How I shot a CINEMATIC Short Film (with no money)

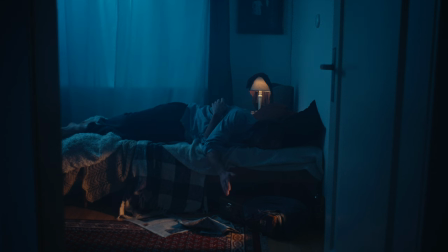245s
Okay let's start with breaking down the first scene of the film and that is the bedroom scene. Now this was actually the last scene that we shot on the day because we were hoping that there would be less daylight coming in through this window by that time.
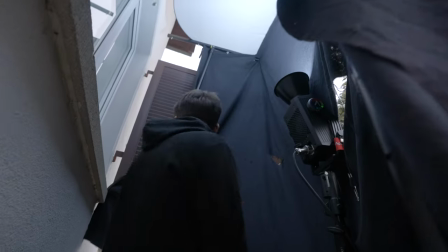259s
But it was still too bright so we built a little tent out of black fabric around the window to block out any of that light. Then we put an aperture 600c inside and bounced it up towards one of those five-in-one reflectors to create an indirect light source similar to moonlight.
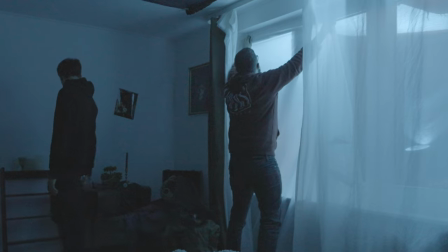279s
We also put a layer of diffusion over the window and then the curtains add another layer of diffusion.
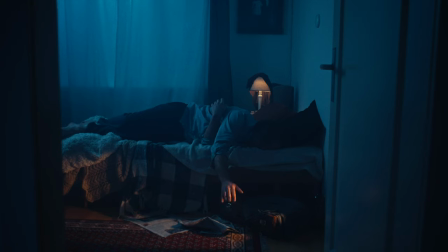286s
So all of that together allowed us to get a very soft glowy light coming in through that window. And to get some more control of the light bouncing around everywhere in the room and basically
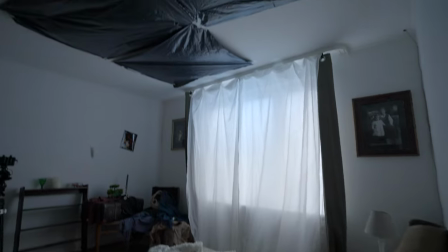297s
making everything brighter we put some black trash bags up on the ceiling. And this is a great little run-and-gun trick to get a darker look in a completely white room that aperture 600c outside was set to i believe
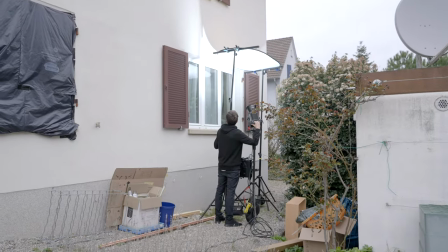311s
10 000 kelvin or maybe even cooler because i really wanted to get that super blue cool light to give it a nighttime look and this
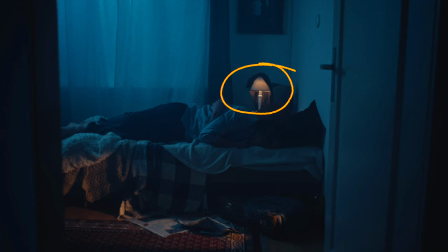320s
light then contrasted really well against the practical light we can see here and there's an aperture b7c bulb in this lamp which was set to about 2700 kelvin to get a warm orange color. And the other warm light we see here on the floor and on the bed was a great idea from Frida.
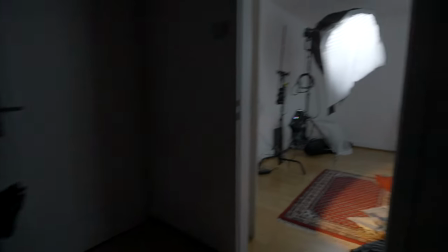339s
We felt like the scene was missing a little bit more color contrast so
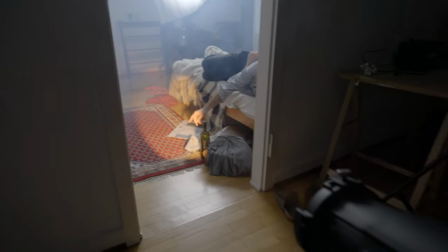343s
we placed a Nanlite Forza 60B also set to 2700 Kelvin
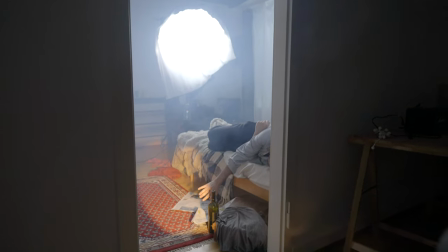348s
in the other room with the projection mount attached and that just splashes a little
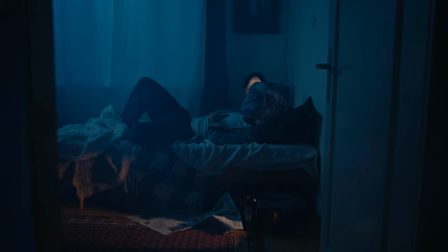353s
bit of warm light onto the floor and the bed here which could be household lamps coming from another room. And what was very cool and unplanned for is that our actor Simon then played with his hand in the light
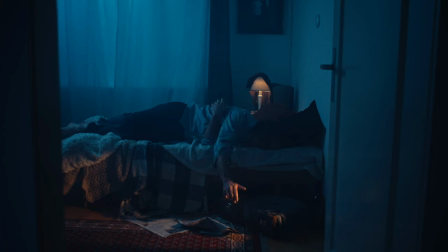366s
and that to me makes this shot just like a lot more dynamic and adds a bit more interest to the whole thing.
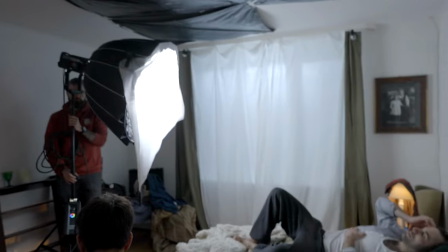373s
Now to give the room a little bit more level and not underexpose any shadow areas we had another Aputure 600c set up as our key light.
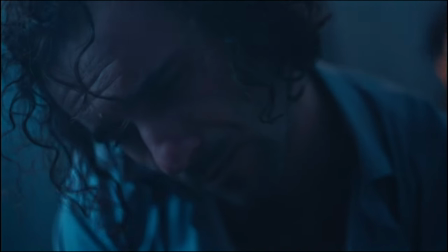382s
We needed this light to be a very soft source as it would be enhancing that moonlight from the window so we attached a light dome and then threw a diffusion blanket over it and this was our main lighting setup for all the bedroom shots the only thing that changed with some of the
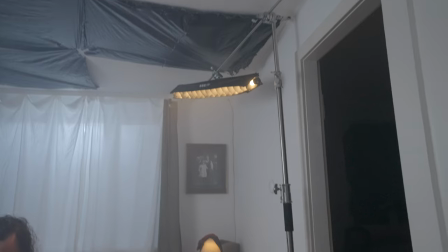398s
other shots was the addition of a nanlite pavo tube to serve as a rim light you can for example see that here in the close-up
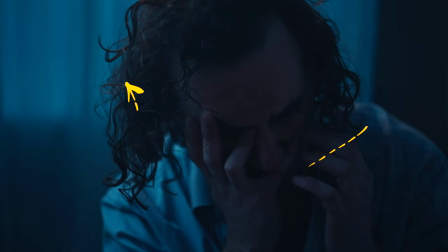405s
where it just adds a bit of orange rim on the shoulder and the hair and you can see it again in this shot on his shoulder so
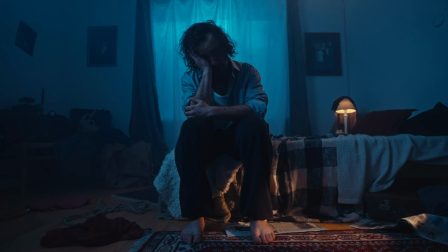413s
it looks like this light could be coming from the bedside lamp or maybe even from the other room but it's actually coming from the pavo tube
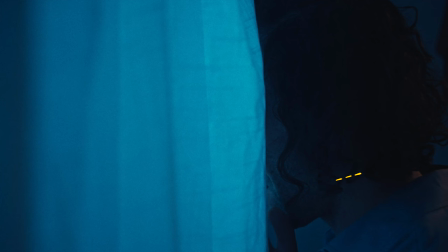421s
which is placed just out of frame and you can actually see it again very subtle in this shot on the back of his neck here we put
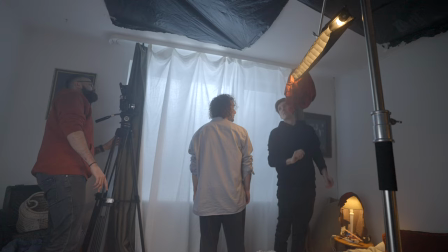428s
a grid on the pavo tube to reduce any spill and for the close-up shot by the window we even put a t-shirt on one side to control the light from spilling on the curtains now before we move on to the next scene i just want to quickly talk about something that
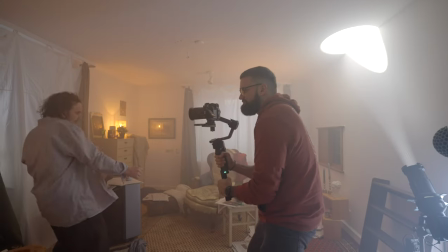443s
is just as important as the lighting, the camera, or any other visual aspect of a short film.
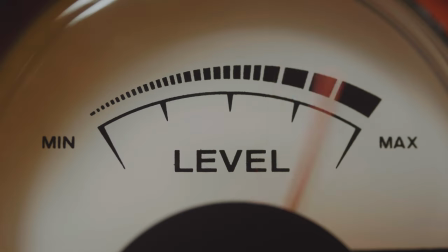449s
The thing I'm talking about is the music and the sound in the film. So one thing that was really high on my list when making this short film was having music that would fit the vibe and the mood that I wanted this film to convey.
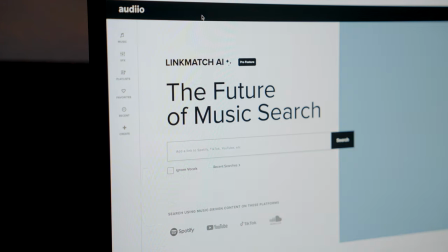462s
And thanks to Audio's latest tool Linkmatch AI, it was actually really easy to find the perfect music tracks for my short film. What Linkmatch.ai allows you to do is copy a link of any music from pretty much
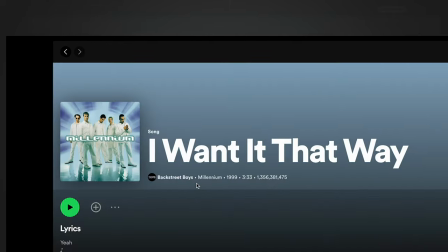475s
anywhere like Spotify or YouTube and then paste that link in Linkmatch.ai.
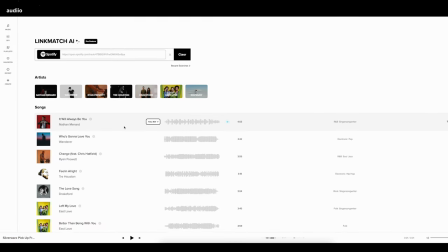480s
It will then analyze the music and present you with a bunch of tracks that sound similar to your original song. And that is exactly what I did to find the music for my short film.